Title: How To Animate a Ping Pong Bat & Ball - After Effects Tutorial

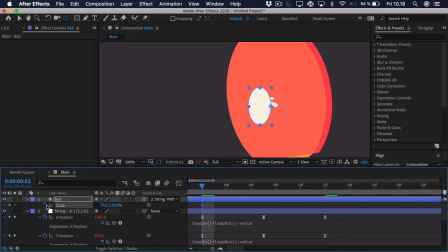12:22 We can add a keyframe to that and then go, let's see, just go one keyframe ahead, because that's when it starts to sort of pop out really quickly. And that's where we want it to be stretched. So we can do the opposite of this. We just go 125 in the X scale and 75 in the Y scale.
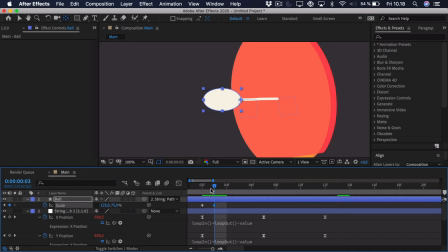12:40 So you can see it sort of goes from one extreme to another. And then we go to the center, and this is just where we want it to be normal. So 100, 100. And then we go ahead to one keyframe before it hits the bat. And this is where we want the stretch position again. So we just copy that from here and paste it. And then here at the end, we want it to be squashed.
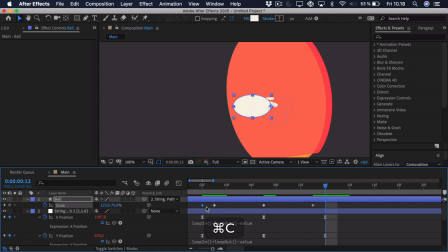13:00 So copy and paste that as well.
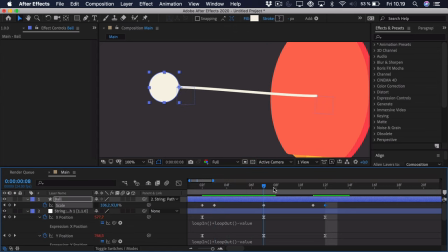13:02 So as you can see, it sort of stretches out, goes normal, stretches again, and sort of squashes in.
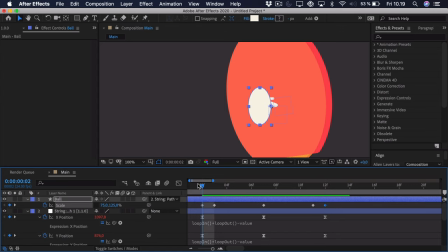13:09 And we just really follow the acceleration. So you can see whenever it's the fastest, that's sort of when it's stretched out. And then as it slows down, it goes back to normal, and then it speeds up again, gets stretched, and then squashes as it sort of hits the bat. So select the keyframes and press F9 to ease them. And the only thing we want to adjust here is the center, because this is the point where it's the most eased,
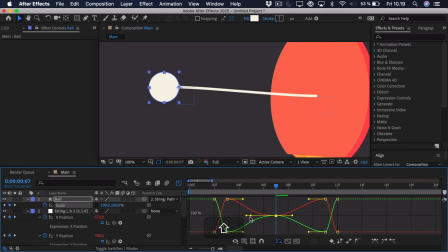13:34 and therefore we just want to drag out these handles so we really exaggerate that easing on the ball as well.
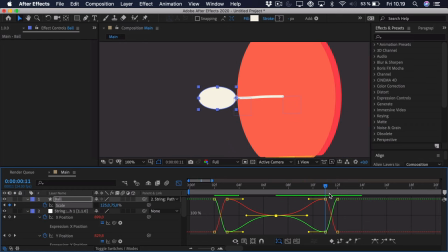13:41 So you can see it takes a bit longer for it to get stretched here, and then it squashes instead of it just getting stretched way too quickly.
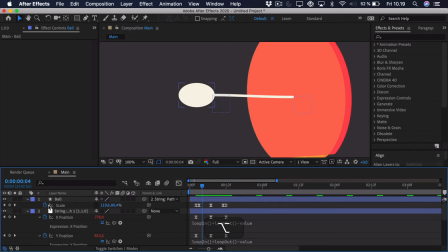13:49 So we will copy the expression again and paste it onto that layer. And we can try and take a look.
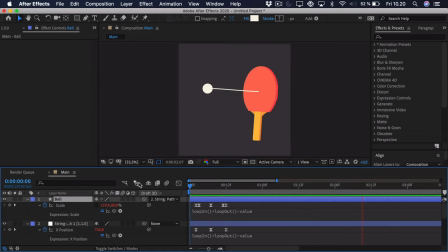13:57 So you can see that ball sort of squashes and stretches, and that's really what we want.
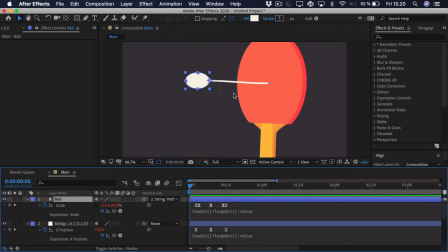14:02 So now we can actually add just a bit of smear to the ball just to really exaggerate the fast speed.
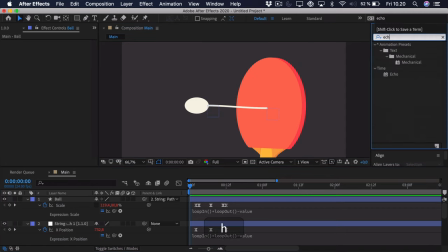14:10 So go to effects and presets and search for the echo effect and drag that onto the ball. Now this will just create copies on the ball depending on where it's moving. Right now you can see it's way too far behind, so we'll go into the echo time and just replace this 3 with a 0,
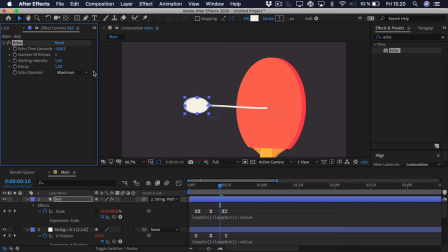14:27 set it to maximum to make it blend properly, and we can go for 4 echoes.
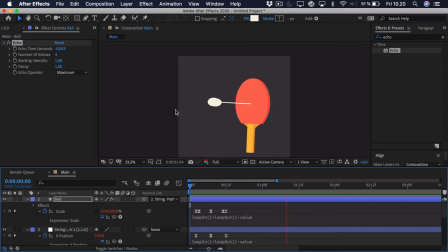14:32 And you can see as we play it, we have a bit of this smear action, and really this is up to preference if you like it with or without, but I like a bit of smear because this motion is so quick.
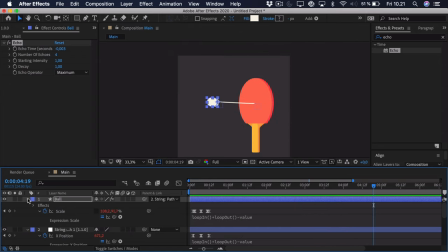14:46 So now we actually just need to add one more thing to the animation, and that is sort of the bat bending back and forwards. So you have to imagine that a bat is very stiff, And as it moves back and forward, of course it doesn't bend,
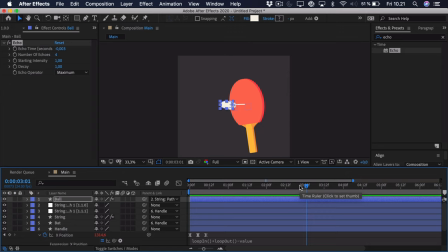15:00 but it sort of becomes an illusion because you repeat that motion so quickly that the top of the bat sort of wobbles back and forward. That's also the same as if you've ever tried sort of taking a pencil between your fingers and moving it very quickly up and down.
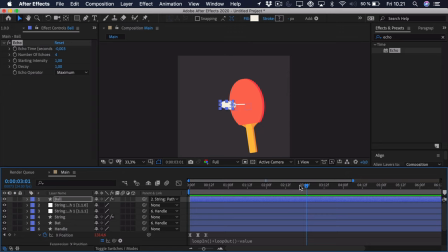15:16 It sort of seems like it's bending up and down, but that's just because it's an illusion because you're moving it so quickly. So we want to add this illusion. We will select the bat here and we'll just search for the CC bended effect and drag it onto the bat.
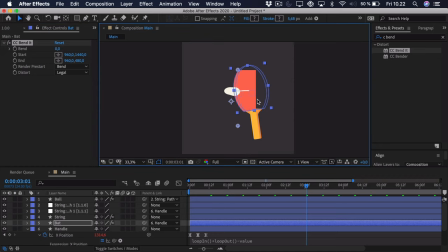15:33 Now we want these start and end points to stick to the bat, so we'll Alt Option click the start property,
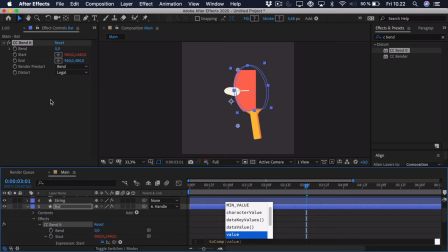15:38 type in 2 comp and then value, which just essentially makes it stick to the comp value.
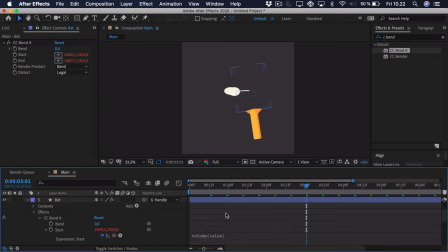15:45 We can copy that and paste it onto the end property. Then we select the CC bended and we just have to adjust these points. So as you can see, we have one down here. This should go to the bottom around here. And then the top one should go to the top, and you have to drag it out as far
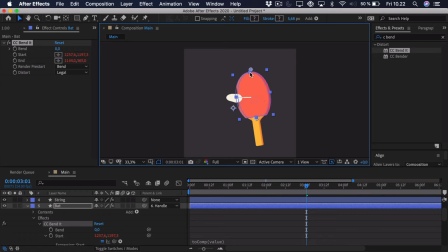16:04 as the sort of bat wants you to, because if it's too far down, you can see you sort of start to lose the illustration.
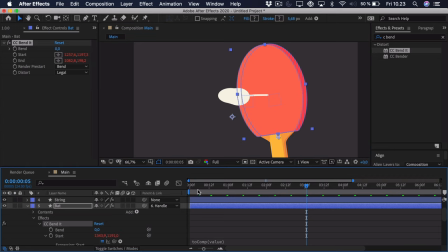16:10 But this seems good. And we want to animate the sort of bend.
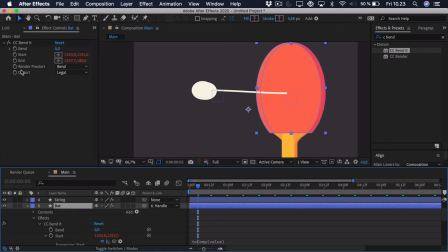16:14 So we can just add a keyframe to the bend and press U.
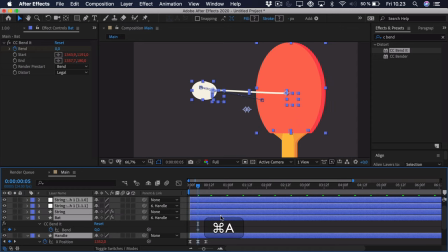16:20 We can actually press Command and Control A and then U to see every single keyframe.
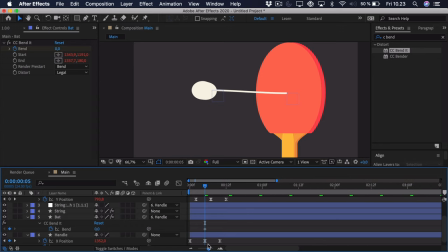16:25 And now we want this to be really offset from the rest of the animation.